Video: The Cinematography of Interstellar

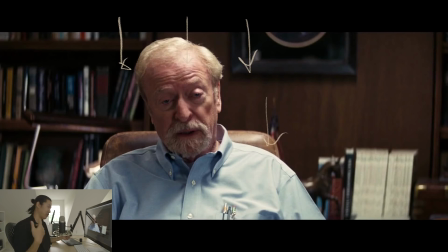[28:44]
I like you're going to save the Earth. You're saving people. You're doing great stuff, but at the same time, visually, you're kind of like turned off by this because of the way that the lighting is there, and I think that that's intentional. Here, as we start to leave Earth, essentially, what I kind of see in this scene is that that the people in this farm and on Earth in general, here's the moon, they're on their own spaceship,
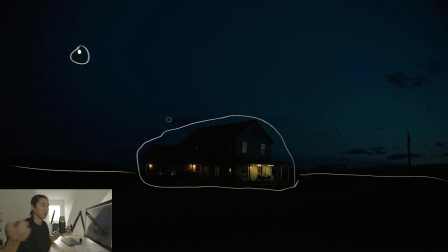[29:12]
and Earth is its own just deserted planet like the other planets we go to because it's dying. People have died and the crops are dying. That this is their spaceship and they have to live in it. And there's a scene on the spaceship later where he's like, it gets to me, like there's only this like millimeter of aluminum from me and nothingness, and if I went out there, I would die.
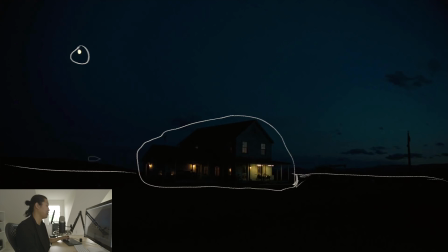[29:30]
And I think that that's what's basically being set up on Earth too, is that like as another generation goes by, the scientists are saying that like this thin house, this thin front, and this thin survival you have of this crop,
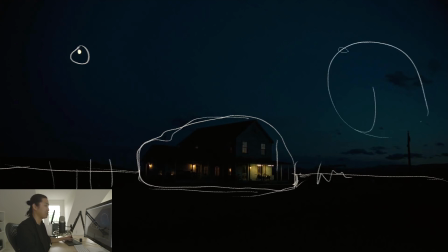[29:44]
of this food that's slowly dying, that out here is all this chaos of dirt, and if you go outside of it, you will die. I think that's what's being set up visually here and being set up over and over again, is that the Earth is like their spaceship. This house is the space. Earth is like this dying planet, like the other planets, and this is their spaceship.
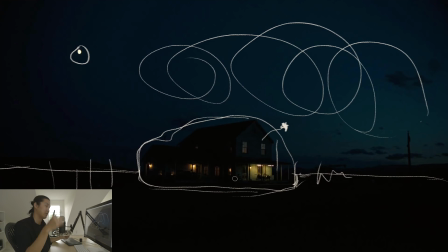[30:02]
And if they go outside, they will die. That's what's being set up, that this place is not inhabitable. And so whether you're in a spaceship in the stars or in a spaceship on Earth, either way, we're kind of stuck now, and we need to leave.
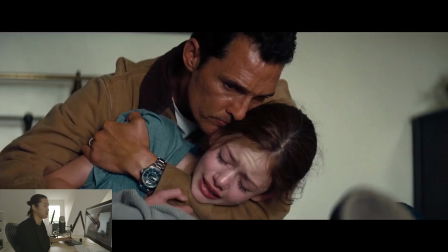[30:15]
It's not that much better in this spaceship than it is in the other one. Emotional scene where he's saying goodbye. It really interesting. I don't know what to say about this lighting. Is it window?
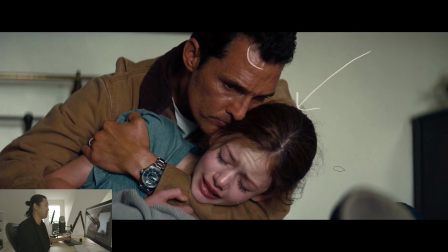[30:29]
Is it during the day? But what it reminds me of is the lighting in the spaceship, where it's just the sunlight coming right at him. It's very hard. There's no naturalness of this. It's a very like hard 4x4 feeling source, but based on these reflections.
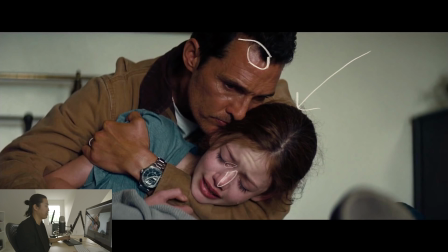[30:43]
And I don't know why. There's something interesting to me about that, about the harshness of the light in this scene, and the very frontalness of it. Very frontal, like right at him. Very nothing hidden. A lot of this movie uses flares and shallow depth of field and certain things to hide,
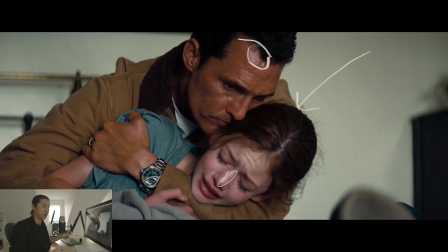[31:02]
and the lighting that's backlit, which is going to lead to silhouettes. And this is very frontal. It's very raw, the photography here. And this scene is, I think they're just trying to expose it all. It's hard.
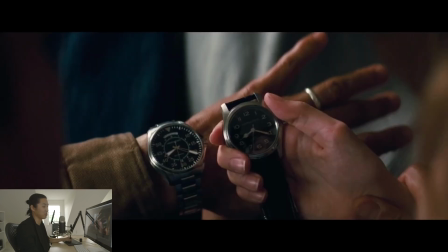[31:13]
I mean, you got to really have solid actors to pull that off, I think. Shot of the watches.
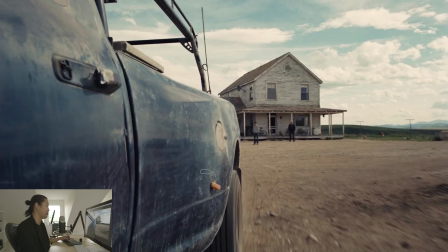[31:17]
That's it. Not much to say there. This camera is mounted to this truck, and it's taking off. It's flying away from home. And what's interesting about this is when you see the spaceship shots, is that like if this was Earth, they do really similar shots where the camera's pointing down and it's leaving Earth or leaving a planet.
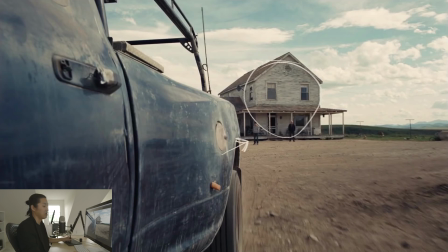[31:35]
And that's kind of what this is here. And I kind of have another shot of it.
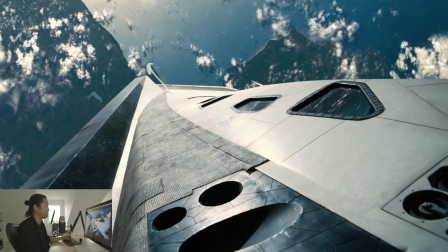[31:39]
It's the same shot with the camera mounted to a ship, and it's leaving, with the camera's going this way.
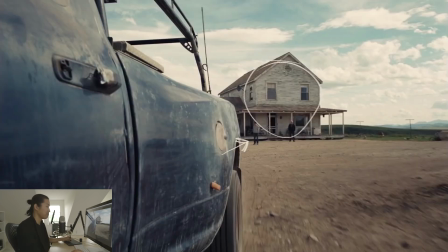[31:44]
The whole thing's going that way. Same as this one. You know, it's just kind of a cool visual, just visual poetry. Like you can tell that this truck is leaving. There's so much communicated here, even in the still, about this frame, you know. And Christopher Nolan talks about using IMAX cameras like GoPros. That's kind of what's going on, right?
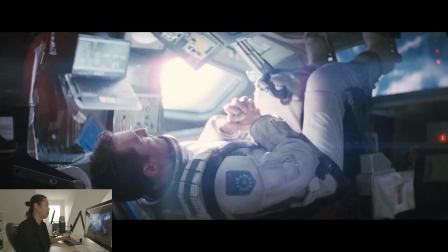[32:03]
So here's ending Act 2, where he's in space, and this is the still that I picked. This was my most interstellar shot of the whole movie, and I looked at every shot. This is my favorite shot in the entire movie. Very cool. And he's in space, and it's flary.
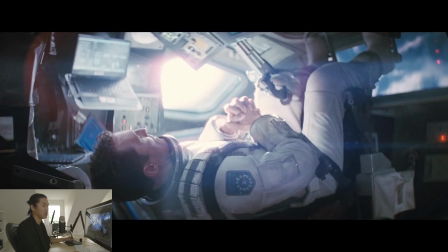[32:20]
Not much to go on there. We're going to go to Act 3, and then we're going to take our
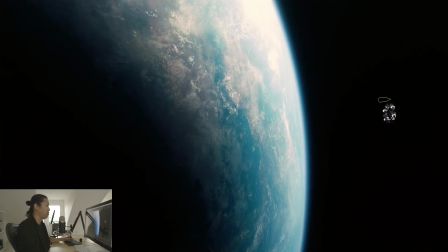[32:24]
break. So we are in space, and now we start to do with space imagery and photography, and this is like in Gravity and The Martian, you know, that sort of thing. And we have our satellite with our docked ship inside of it, and we just see the scale of how big.
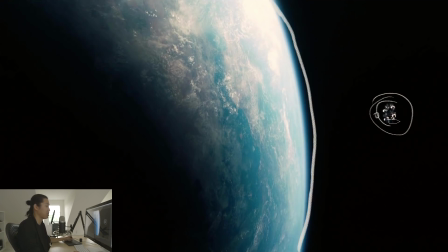[32:40]
You can't even see the whole Earth, but you can see the whole spaceship, and it's very small. And we're flying away from Earth.
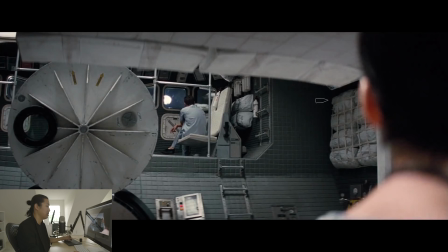[32:47]
And that's what he's looking at the window. This frame is important.
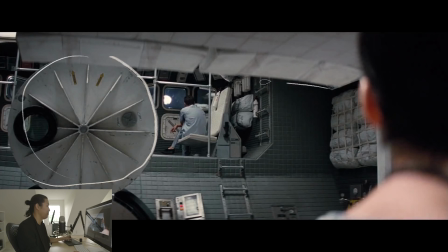[32:52]
I don't know exactly how to read it, but there's a lot of stuff in it, sort of occluding him, like sort of showing how he's, maybe he has like barriers between him. It's like there's obstacles for her to get up to him, you know.
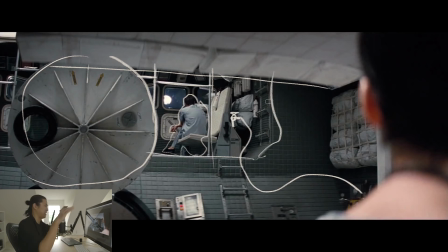[33:08]
There's obstacles to get to him. I think that's all this is really showing. It's like I gotta like kind of like get through this jungle of stuff before they can have this communication.
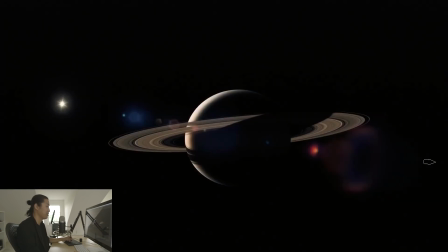[33:16]
So they're not on the same page, maybe. Cool rendering of Saturn.
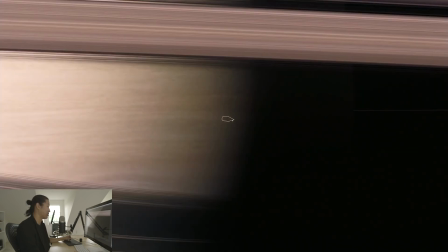[33:21]
That's it. That's it. One of the VFX supervisors talks about loving seeing the shot in IMAX, which I didn't get to do. And he said that you could see the detail. That's the satellite flying through the frame. He said that you could see the detail when you watch this on IMAX. I don't see a lot of detail. And he was lamenting that on the small screen, I think that you would lose something.
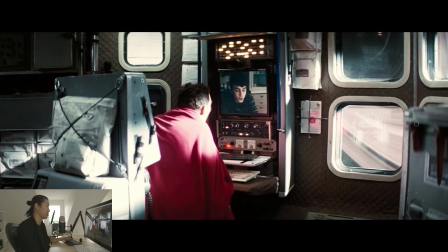[33:41]
And yeah, it's a dot to me. I don't see any detail, but I thought that was cool to bring that up. So, and we'll talk about this at the break. They're on a ship that is creating false gravity by spinning. So it's spinning and moving through space, and that's how a satellite space station works, and it creates its own gravity.
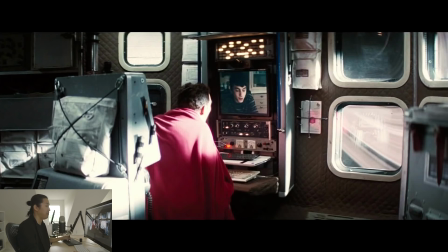[33:58]
Like 1G of gravity, I guess, is enough for them. And with that, the sun is basically fixed in space, but they're constantly spinning. So the sun is just constantly coming through the windows. And you'll see it hitting him here as he's watching.
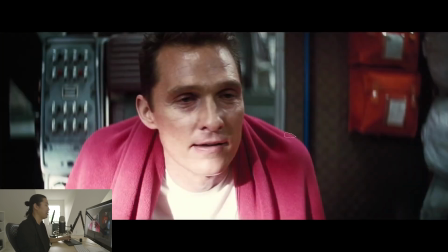[34:13]
He's just woken up from like 2 years of hypersleep or something like that. And you'll see it just like it comes in and it hits him, and then it leaves, and it hits him and it leaves. And it has this kind of emotional metronome that's happening, and it kind of isn't necessarily flattering either.
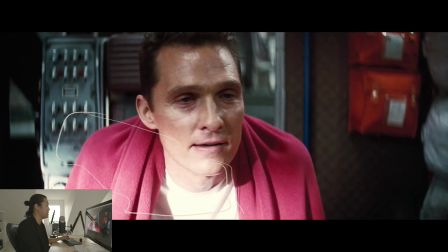[34:29]
It's hitting him low and then bouncing up, and it's this interesting play of light that just has the sun coming through the scene.
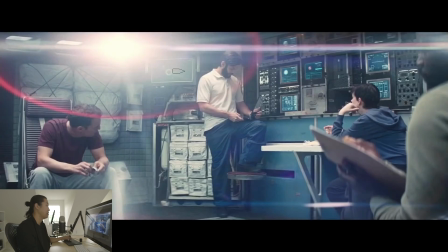[34:35]
And we're going to look at that at the break. Here's where they're deciding what planet to go to. This big flare of the sun. I feel like there's a meaning for it. I don't know what it is, but I think it's a little bit of hope. I think that there's just like, okay, here's the plan.
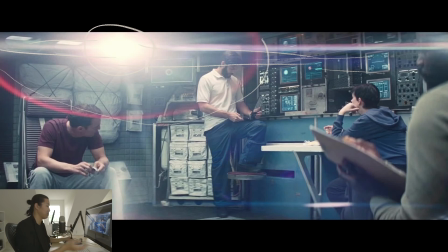[34:52]
We've made it this far. That's all. Not that every flare has a meaning, but I feel like that might kind of be here.
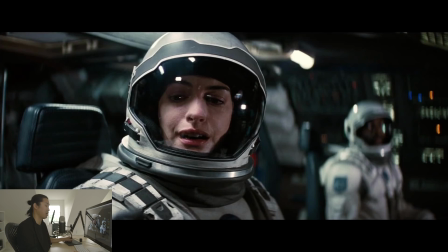[34:57]
Here's where she's interacting with our guy from the future. We know from watching this now. Extremely shallow depth of field. Now, they spent a lot of money to build this set, so they still put it completely out of focus,
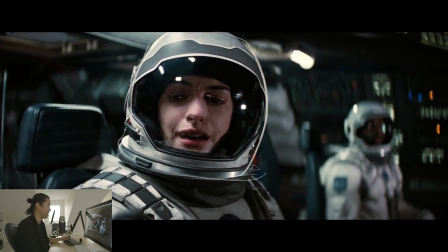[35:13]
like completely wide open, like T19 on anamorphics on like a 35 or 40 or something like that. Oval bokeh. It's a really cool look, but I think emotionally as well, it makes sense. Like we don't see him talking. It's almost like a voiceover because they talk through intercom.
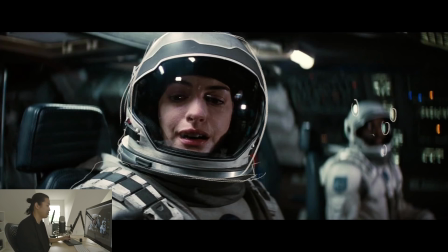[35:30]
So I think she's like very much having like one of those ethereal experiences because she's dealing with like a gravitational anomaly and touching it. We just accept that, I guess. But the anamorphic lenses, they really give you that kind of like isolated, like interesting feeling.
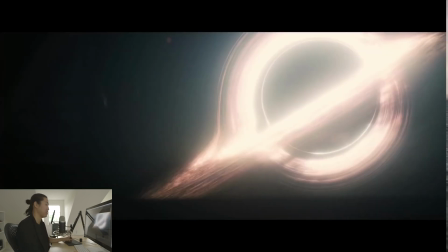[35:46]
At least it does for me. But how do you feel when you watch a shot like this? It gives me a feeling, oh, messy, Matt. So this frame needs to move over. Yeah, you didn't see that. So they talk a lot about this. There's some really good BTS talking about how it took them a year.
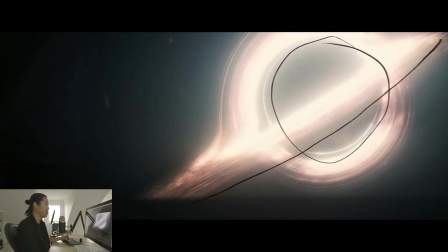[36:05]
I'm going to say that again. It took them a year to write the software to generate this imagery because it's based on Kip's theories, I guess, about gravity and what a black hole would look like. And they do a good job a little bit. It's a little bit like the more you know kind of conversation with them kind of explaining gravity and black holes and how that works.
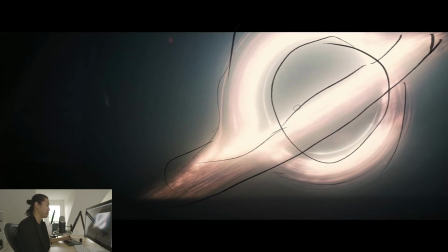[36:24]
But this took a year to make these, not to render it, but the rendering I think was probably gigantic, but to design the software that would properly show and illustrate the lighting around a black hole.
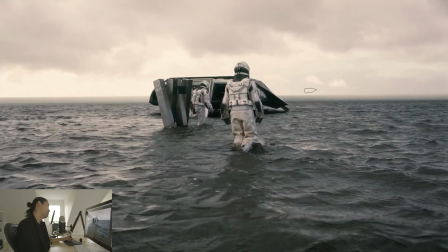[36:36]
So yeah, that's a big investment. So they go to this first planet and they go to the beacon and it's clearly just all water. Now, if I came to this planet and I was like, oh, the entire thing is water, it'd be like, time to get the out of here, especially because they're dealing with relativity where, what did they say?
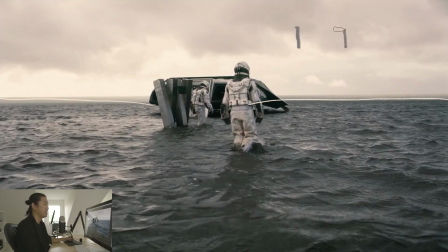[36:55]
Like 1 hour here is like 7 years or something.